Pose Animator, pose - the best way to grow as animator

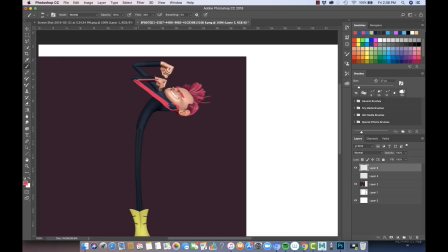24:35 These straight arms and the straight, let's say, angles in comparison with what the body is doing is adding like a lot of good contrast that I can see. Also it adds some very good appeal as well. And I also like all this part here.
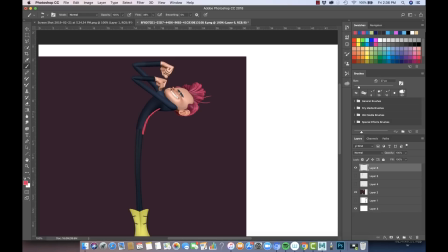24:55 It feels like one, both the body and the head, more or less, is all together, and it makes it like kind of like a unity, the whole thing, and having those two arms in contrast.
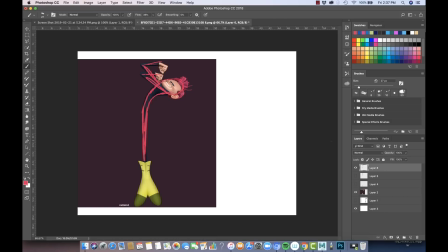25:12 Clarity, basically clarity in the shape, and it's all part of the same. You can see that everything is well integrated, more or less. You can understand it for the first glance.
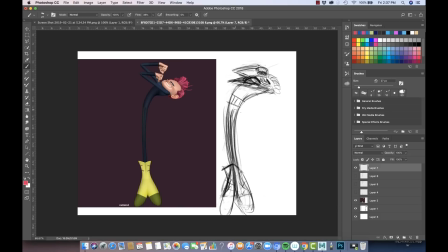25:25 So if we compare it with the oldest version of the 2D, of course there's always something that is not going to be there, because 2D is 2D, and there are many things that I cannot translate from one to the other. But I think that the general feeling and
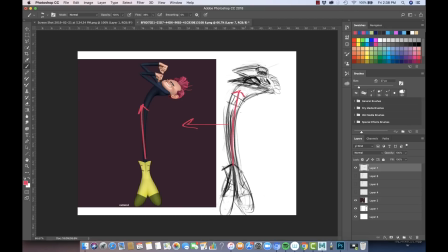25:44 that energy of going to the chest or the upper part of the body is quite there. The line of action, that evolution of that shape, I think is most of that is there as well.
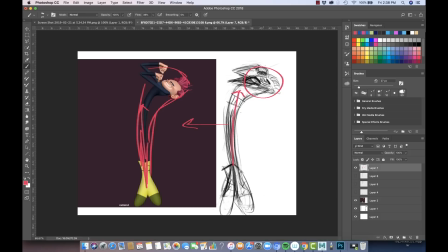26:02 Face, true, is not quite the same, of course, because when you do 2D you can do whatever you want to do, but the intention is there, and I think we got a pretty good appeal going on in this face. And the hands too, more or less. So pretty satisfied.
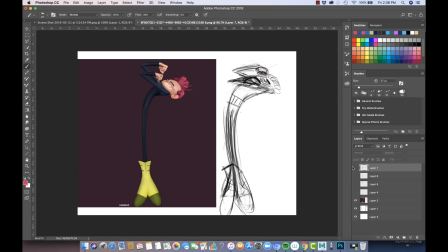26:20 As I said, I could continue working and doing much other things, like for example, I would have worked a little more trying to get like a more clear kind of evolution, maybe to something more thin here.
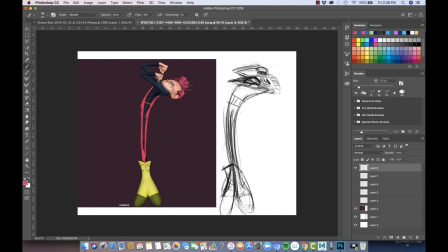26:37 Maybe I would have worked a little more of the perspective to get a little more stretched legs, something like that, and see how it would go. Those are ideas that I was having at the same time I was working, but
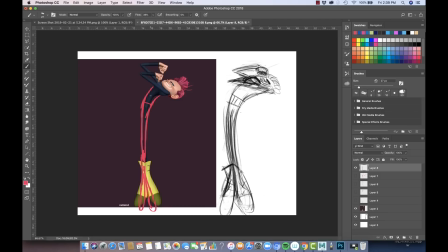26:54 I take sometimes very seriously, well, not super seriously, but I really try to make the things that I need to do in the time that I have. So this post more or less took me like 1 hour and 20 minutes, I believe, more or less.
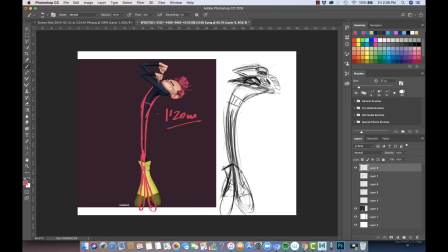27:12 I talk a lot through it too, but more or less. And so I decided at some point that, well, I had to let it go. I was satisfied enough to just let it go. Well, so that's pretty much it. I hope that you enjoyed, that you got something that is useful for your process of animating. I'm preparing this video as a part of a way bigger course that I've been working on the last few months. The course is going to be called The Essence of 3D Animation, and I'm basically putting in most of the most important things that I discovered in all my years as animator. In this course, I'm basically going to be animating an acting shot, as I go through a workflow and tips and tricks and this and that, and all that stuff that I'm hoping that can be very useful for young animators or early animators that are looking to expand or grow as animators. Yeah. So please, if you like what you've seen, just subscribe, stay around, because I don't know very well when this course is going to be released, but I hope it's going to be soon. I keep working on it very hardly. So stay around.